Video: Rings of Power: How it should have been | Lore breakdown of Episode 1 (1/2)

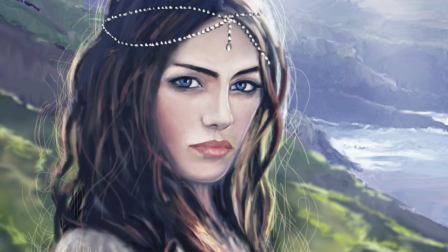Anyway, this whole idea of excluding daughters from inheriting the throne is something that plays a key part in Eldarion's story.
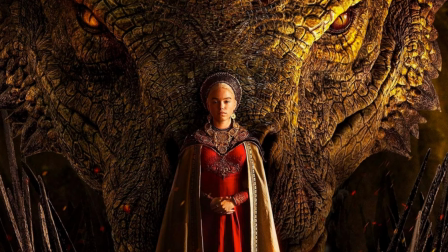Funny enough, enough, it's also a central element in the House of Dragon, which the Rings of Power have been competing with.
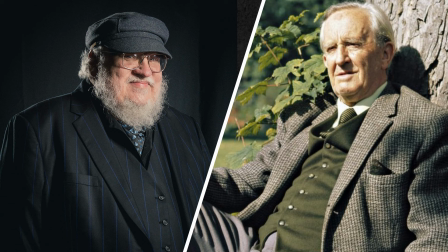While Tolkien and George RR Martin are great writers, they are still very different in many ways.
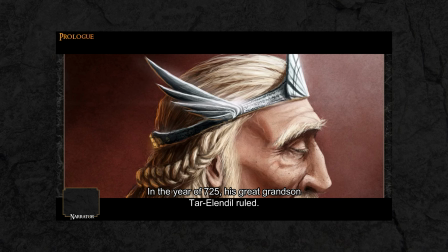So despite this similarity, it would feel extremely different, I think. Anyway, I'll mention we are in the year 725,
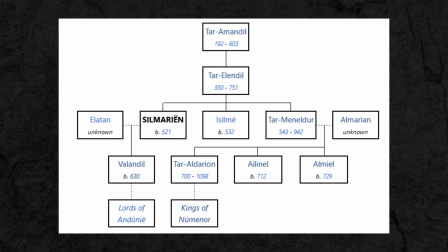during the rule of Tar Elendil, the father of Meneldur and grandfather of Aldarion.
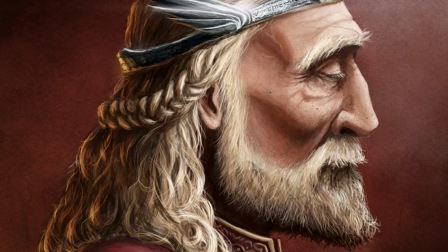Tar Elendil is already a pretty old king at this point and have been ruling 135 years.
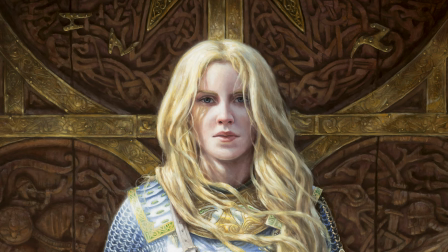I mentioned he was beloved by his people and wise with many winters.
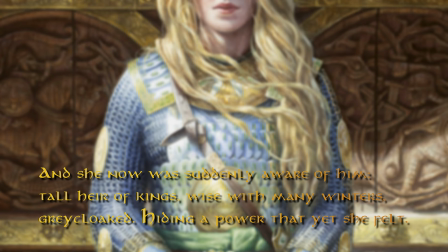Now the line wise with many winters is actually how Tolkien describes Aragorn when Eowyn meets him and she now was suddenly aware of him.
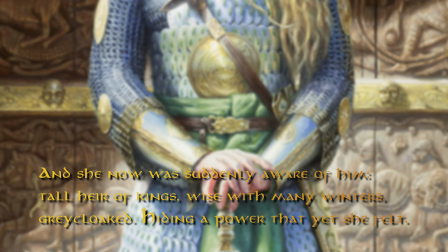Tall heirs of kings, wise with many winters, grey cloaked, hiding a power that yet she felt.
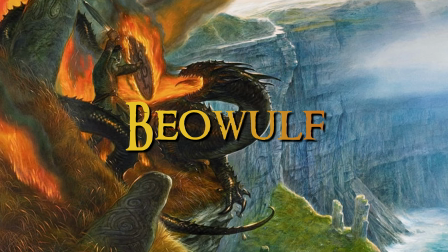But not only is it from Tolkien, no it's actually from the Anglo-Saxon poem Beowulf.
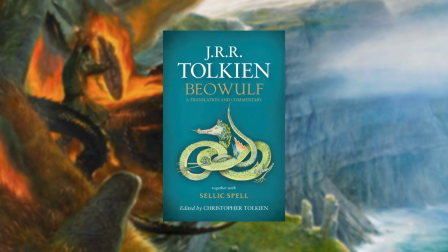And if you know anything about Tolkien, it's that he was a huge fan of Beowulf, and even made a translation of the poem himself.
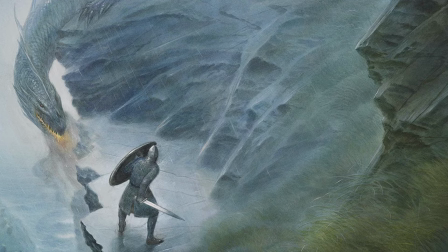So I included that line on purpose, and while it's a small thing, I think it's stuff like that that feels very Tolkien to many.
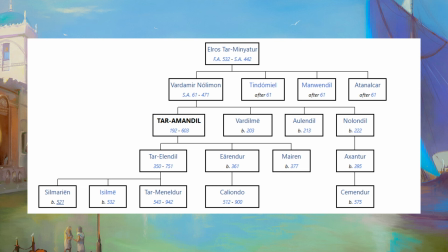Now, another interesting thing about Tal Elendil is that he was born in 350 of the Third Age, while Elros was still alive and ruling.
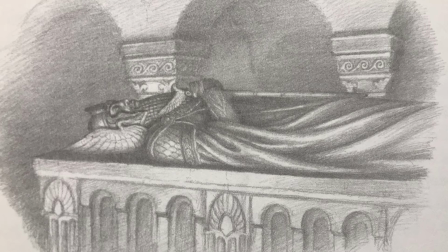In fact, he was the last king of Numenor, who was also alive while Ilra still ruled.
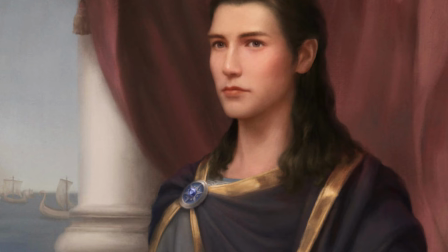It's not something we get to explore in this episode, but it really gives him and his role a lot more magnitude knowing that.
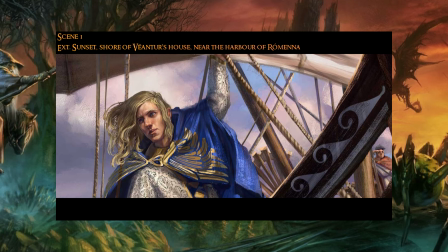Let's jump to scene 1. The purpose of the first scene is to introduce Númenor and their close relation to the sea,
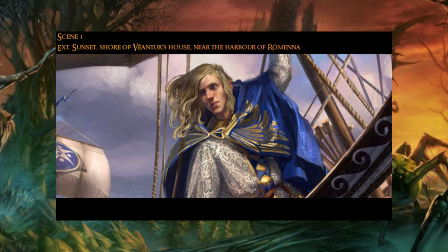something that will be important throughout the seasons, especially for Eldarion playing a part in the first two seasons.
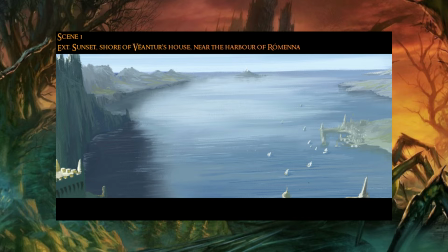It is of course also very important to get to know Eldarion, as he will be the lead protagonist in season 1 for Númenor.
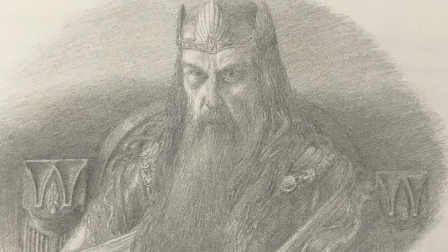But we will see that the Numenor storyline have a lot of different characters over the five seasons.
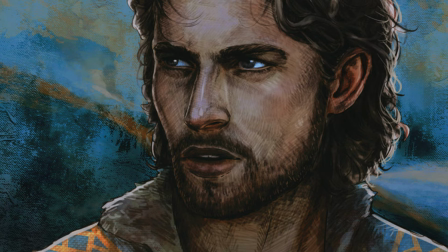So in each season there will be a new Numenorean protagonist, in a way at least.
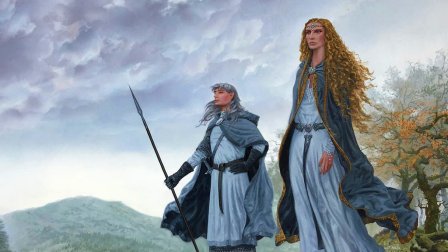In this first season there will be a transition where the Elves start to become more protagonists in their own storylines.
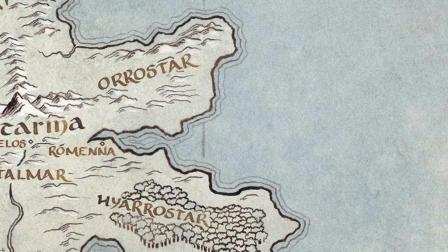As they will be the characters we will follow from season 1 to 5. We start near Romena, located here at the eastern shores of Numenor.
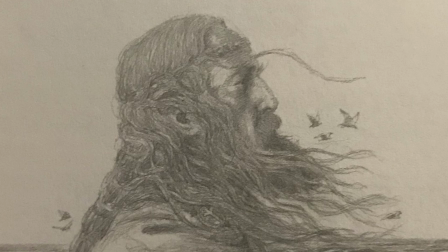And we can see Ven to his house in the horizon.
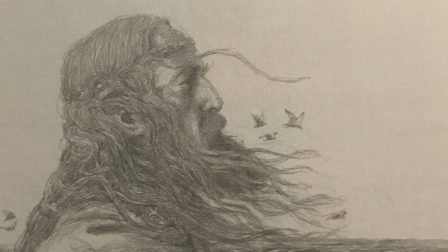He was the captain of the king's ships, and was the captain on the first ship when the Numenoreans returned to Middle-earth, something I also alluded to in Aldarion's questions.
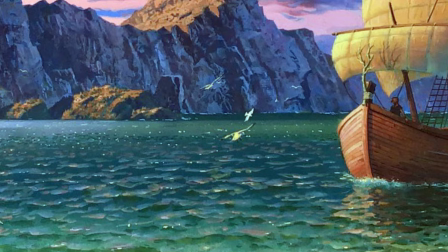I also included a tiny little detail about the birds greeting the mariners as they approached Numenor.
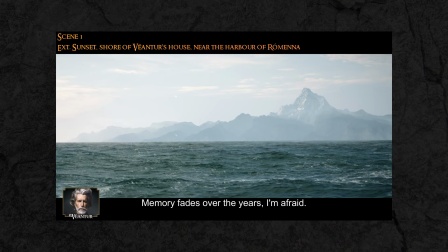Vientor mentions it's more than a century ago that he was last in Middle-earth. To be exact, it's 125 years.
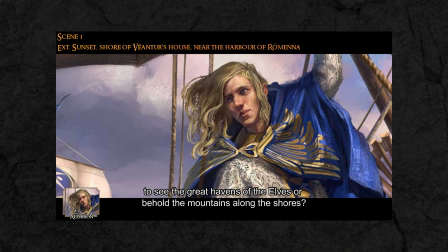The reason I've included this was to tell early on that the Numenoreans are very long lived.
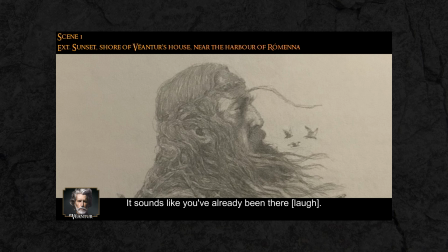If you know the lore, that might seem obvious, but there will be people out there that doesn't know.
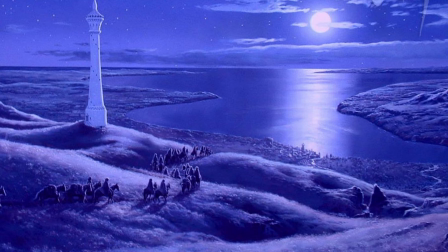Eldarion mentions the Grey Havens of the Elves and the mountains along the shore. He is, of course, referring to the Grey Havens and Ered Luin.
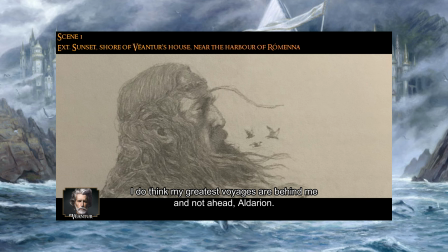I used the word elves rather than Eldar early on, but as we get into the story, the word Eldar is used a lot more frequently.
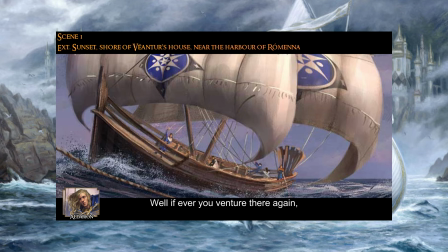Vientor mentions that his greatest voyages are behind him, not ahead. He will though return to Middle-earth in this episode, but for the last time.
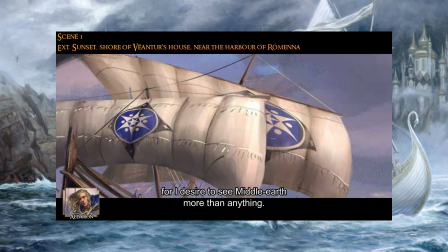I do think his greatest voyage was in 600, when he first came to Grey Havens and befriended Gil-galad.
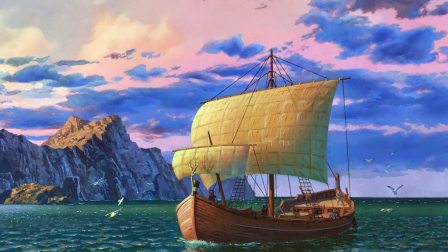Back then he sailed the ship in Tulesse, which means return. But here he is sailing the ship Numerama, which means West Wings.
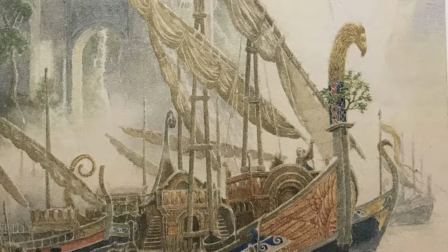It's also the ship that brought Aldarion and Veintur to Grey Havens, but we will get back to that. Veintur mentions that they should return home.
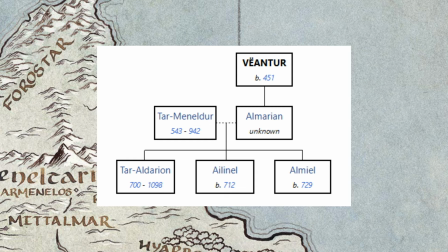Aldarion actually lives with him near Romena, and not with his parents. Veintur is the father of Almarion, the mother of Aldarion.
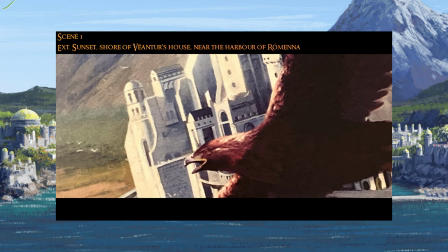And the last note about this first scene. We see a great eagle fly above the ship as the ship is about to dock in Ravenna.
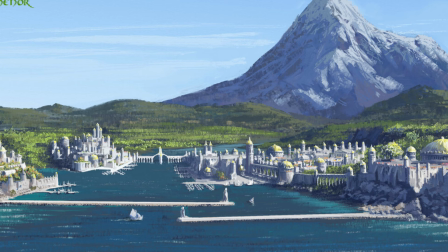And of course we see the splendor of Númenor. There is only a shadow of what it will be in later seasons.
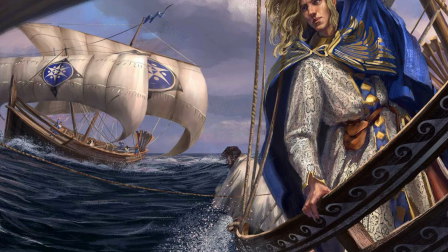So let's move on to scene 2. This scene is inside the house of Verentur in the evening of the same day.
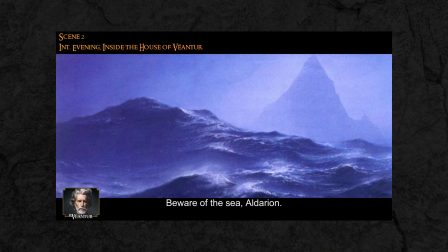Verentur brings up that Eldarion have been living in his house for years and that he is a skilled captain already. Verentur says the following.